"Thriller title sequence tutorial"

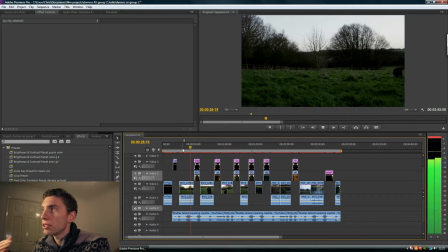(4:09)
In fact, I don't think he meant to slip over there, but it was that wet and miserable that he slipped over again. I won't show you the titles, I'll show you those in a minute, but what I've got, as you can see, is the footage here, and then I've gone for this sort of footage, then title, then footage, then title. That's one way you can do it.
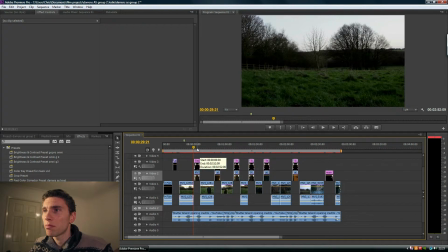(4:29)
Particularly actually if you want to fill up space, you can sort of go out and get some shots for your titles separately from the rest of your footage, and it can help to add a certain
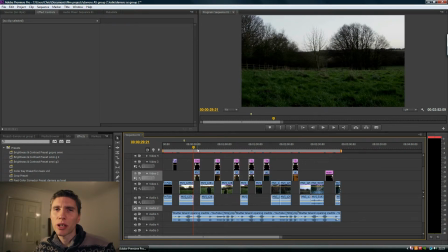(4:41)
ulterior mood, and it offers up different types of Enigma code if you didn't want a long sequence of footage that was the same. And I'll show you what I mean in a second. I'll just show you these other pieces of footage. This one's using a tripod as a Steadicam.
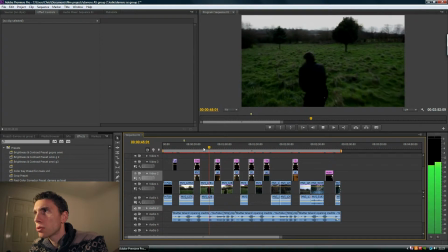(4:58)
and it's quite a tricky technique.
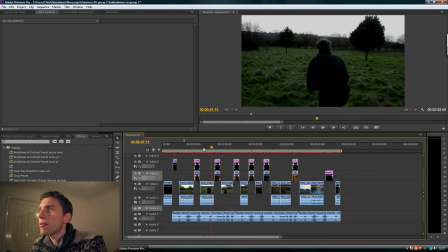(5:01)
Ideally you'd use a proper Steadicam, but tripods do work because they counterbalance the weight, so you hold it carefully and don't grab hold of it, otherwise the shake comes through. We hold it carefully, and we're running along behind Darren here.
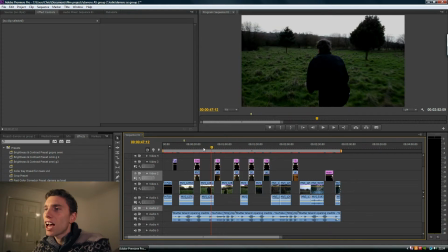(5:18)
You can see that it's just moving gently. What I also have done with the footage is that I put it into slow motion. Now if you were, I don't know what the group are going to do with this themselves, but I think it adds atmosphere, so I've put it in slow motion.
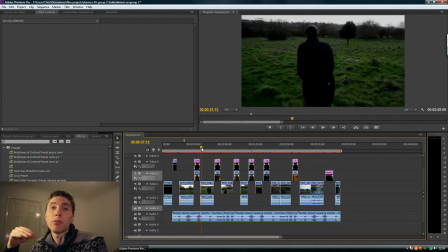(5:34)
But if you made that decision before you go out, which hopefully you will be, you want to shoot at 50 frames per second rather than at 25 frames per second. You can probably see it's a tiny bit juddery.
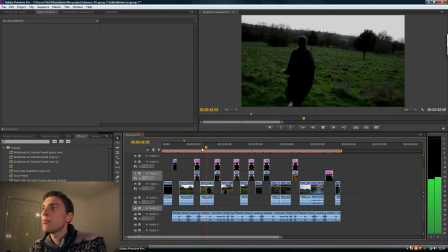(5:46)
It doesn't look too bad actually, it looks okay, but at 50 frames per second that would look even smoother. And also slowing down the footage will make it look that bit smoother, so it doesn't have to be as steady. And we're filming with a DSLR here, so
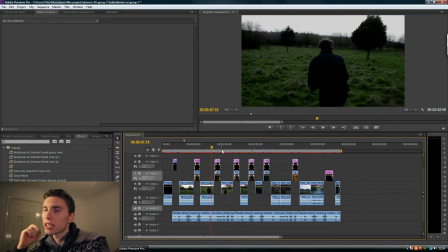(6:00)
they don't have as good an image stabilization as DV cameras and other such things.
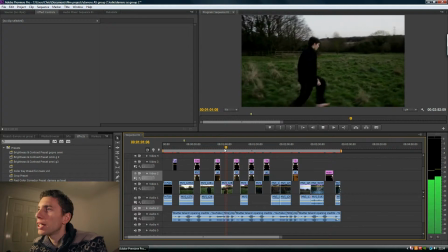(6:06)
Okay, so you can see that Steadicam shot again from the side here, running across alongside Darren.
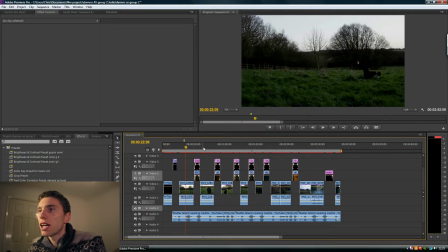(6:15)
Okay, so we've got the establishing shot, and then we're slowly getting in closer, so we've got a mid shot sort of,
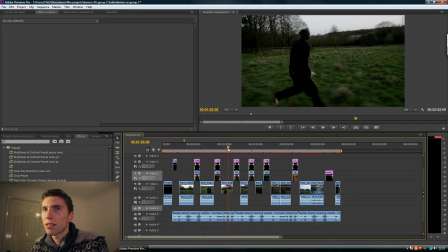(6:21)
and then a bit of a long shot there, but it's difficult to get the shots right when you're doing that Steadicam technique.
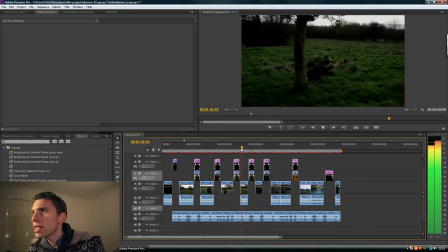(6:27)
And then we move to this shot here where he runs behind a tree, and the camera starts moving in closer still.
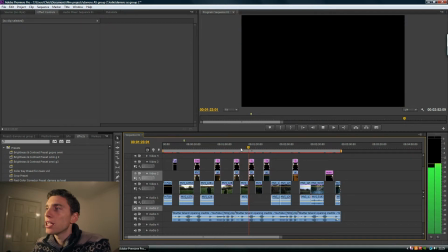(6:34)
And you want to go close in for thrillers because that adds tension. So the closer you get, the more tense it feels. And then again, the camera moving in closer to Darren's face. And again, his selling it. The other thing that he's doing is running off shots.
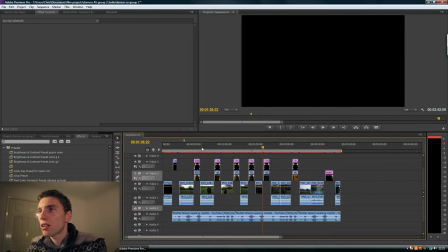(6:53)
So although he's not doing it in these particular bits,
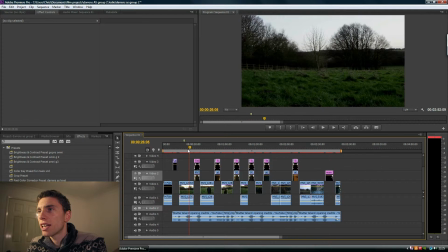(6:56)
but in the first one he runs into shot and out of shot, makes it easier to edit.
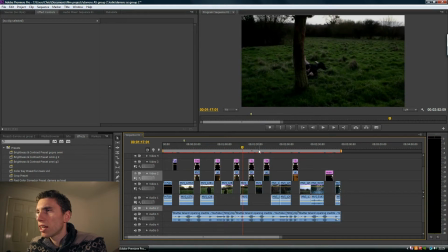(7:04)
And again here, so we're in, he runs, should we say here, sorry, he gets up and runs out of shot.
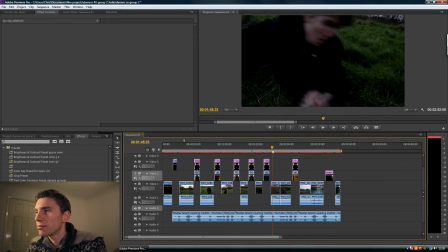(7:10)
That's quite handy because like it's easier to edit these things. And then later on I think this is worth mentioning.
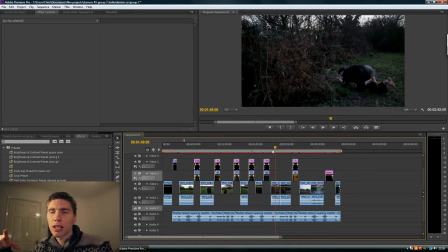(7:18)
Again, we've gone further out here, but that's fair enough because there's a bit of action happening. Could have possibly gone into this section here, might have been a better shot, but because there's a lot of action in the frame of him crawling around,
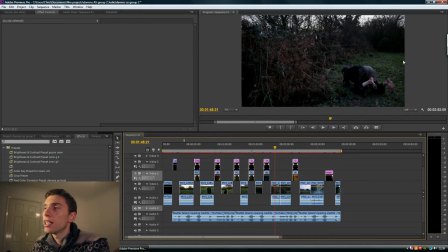(7:37)
that's worth seeing, so we don't want to go close in yet. But then you can see there's a cut here, and we've actually got a continuity edit where we go closer in. So he's put his head down, and then I've cut it for when he brings his head back up again.
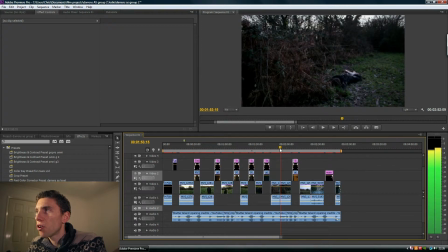(7:51)
So obviously this wasn't filmed from there, it was filmed a bit earlier than this,
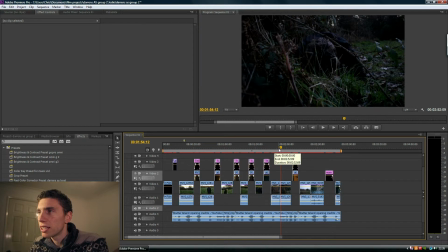(7:57)
and I've cut them both together to try and make it look like it was at the same time with the continuity edit, obviously.
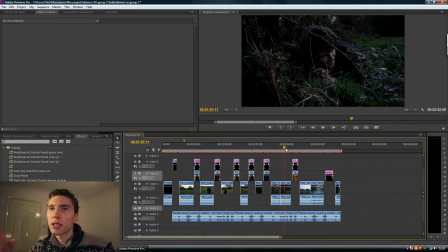(8:03)
Now what's worth mentioning about this footage is you can tell that with the DSLR you can see the depth of field, which is the sort of area of focus, and it's quite a shallow depth of field, and that's what DSLRs are good at, especially if you're at a little bit of a distance. Your depth of field gets even shorter,
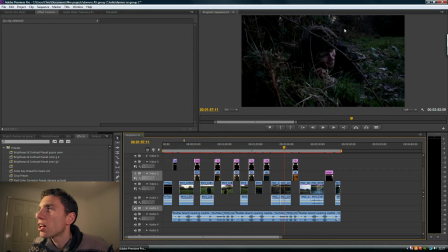(8:21)
and you can see this bit's out of focus, this bit's out of focus, and our attention is drawn in here to where Darren is, and he's looking up and things. If you've got a DV camera, you'd probably get most of this in focus, so it wouldn't draw your attention. So that's why it's nice to use DSLR sometimes, or most of the time in fact,
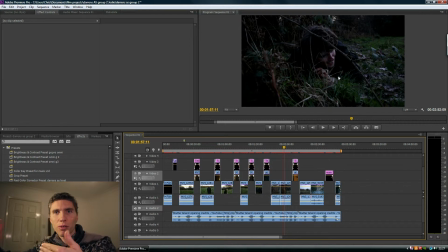(8:41)
so you can do that shallow depth of field, and it's very filmic look as well. Okay, and then later on Darren jumps over a fence here, and this is where he really gets his money's worth out of Darren.
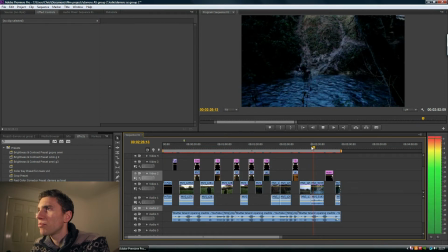(8:54)
He falls down this really slippery bit into the river. Absolutely fantastic. He must have been absolutely dying there. He didn't really need to act at that point, and falls over.
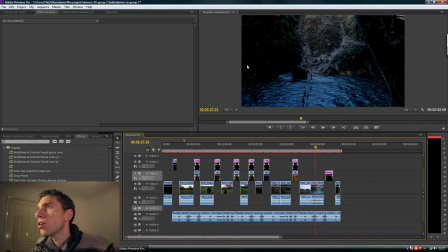(9:07)
Okay, the one thing I would say about this footage that the students got, it's very grainy because it was so dark here. They had to put the ISO up. You're much better changing the aperture if you can than putting the ISO up, because it does create grainy images.
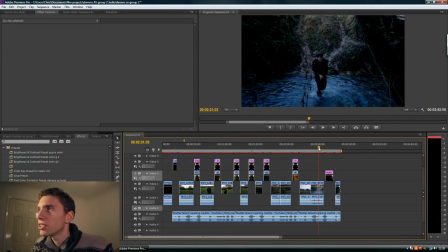(9:24)
Okay, so that's a little bit of a mistake, but you can't really notice it on the screen capture, and I don't think you really notice it in the edit either, so it's alright. And the last shot is just of Darren there. I mean, it would have possibly been worth getting in close here, sort of maybe tracking across to his face there for the last shot, and then it's a fade out.
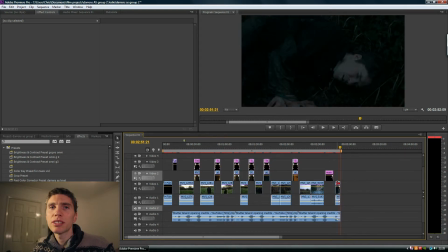(9:44)
Okay, so simple sequence, and you get the idea that he's running away from something, some sort of institution, or somewhere where he's been tied up. You know, these are all Enigma codes that hopefully you're going to put into your title sequence. Okay, So if I go through with the titles, these are the things that I've done.
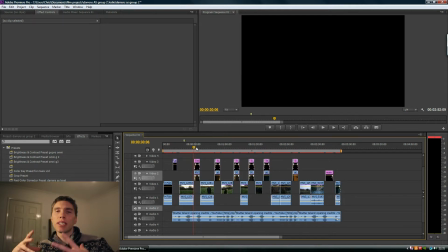(10:05)
I've just filmed some simple things to give you an idea of how easy it is to create something that looks okay, that can go into your title sequence.
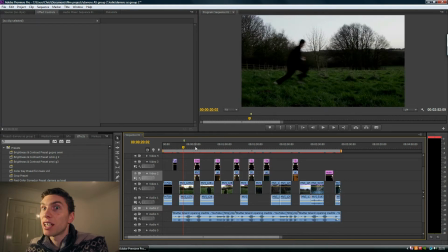(10:14)
I mean, you could obviously have the titles coming over these bits of footage, but to fill in the gaps, as it were, because there isn't enough footage, I've put in some simple titles.
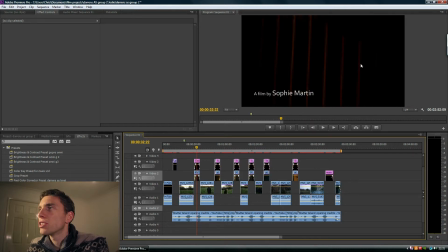(10:22)
So here you can see I've tried to get this sort of effect that looks like bars going across some bars, and then the text moves the opposite direction, quite simply fades in and fades out.
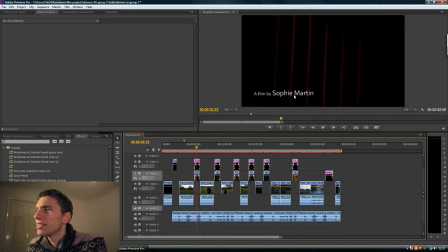(10:35)
And can't remember which, I did look at a title sequence to get the idea for a film by, and then a bigger name and that sort of thing. But again, research is the key here. So look at title sequence, look at the fonts they use, that sort of thing, to get an idea.
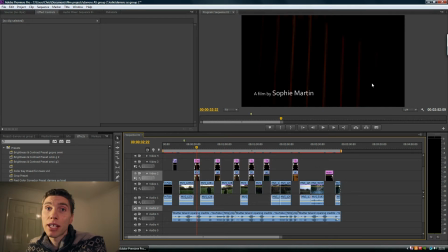(10:51)
This actually is me filming my radiator, because it's got bars at the top like this, and then I've really reduced the brightness, and it's just very subtle bars. So quite a simple effect, but it works.
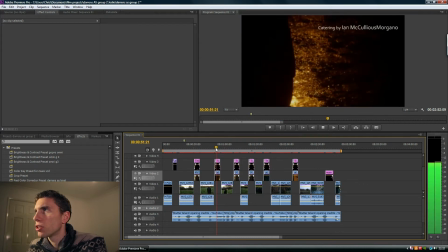(11:06)
Okay, the next one, I've shot my road outside my house. It's raining, and the street lamp's coming across, and there's a shadow in there. Put it in slow motion, and it looks moody and atmospheric. And again, that slight movement, text, and then fade out.
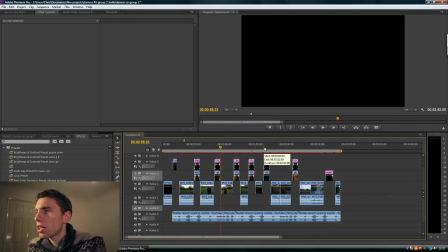(11:25)
So quite simple. There's two more ideas that I've used. I've shot some trees outside my window, and put them in slow motion, reduce the brightness.
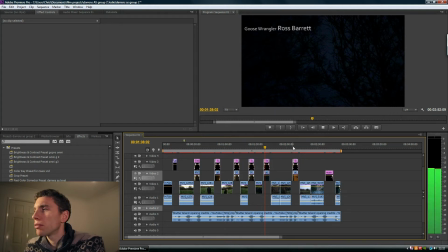(11:39)
Simple stuff, but again, it adds that mood and atmosphere. And then we've got, lastly, this is actually a close-up of an eye. I don't know whether you can see it on the screen capture. Simple idea again. And what I actually thought would be a good idea is to blink,
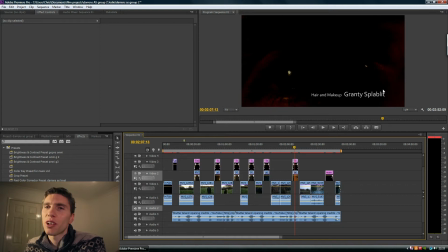(11:56)
so that if it's so dark that you can't see it's an eye, you will when it blinks, hopefully. It just gives it that sort of eerie look. And then I've called it Subject 17. It doesn't have to be called Subject 17, but it's quite simple.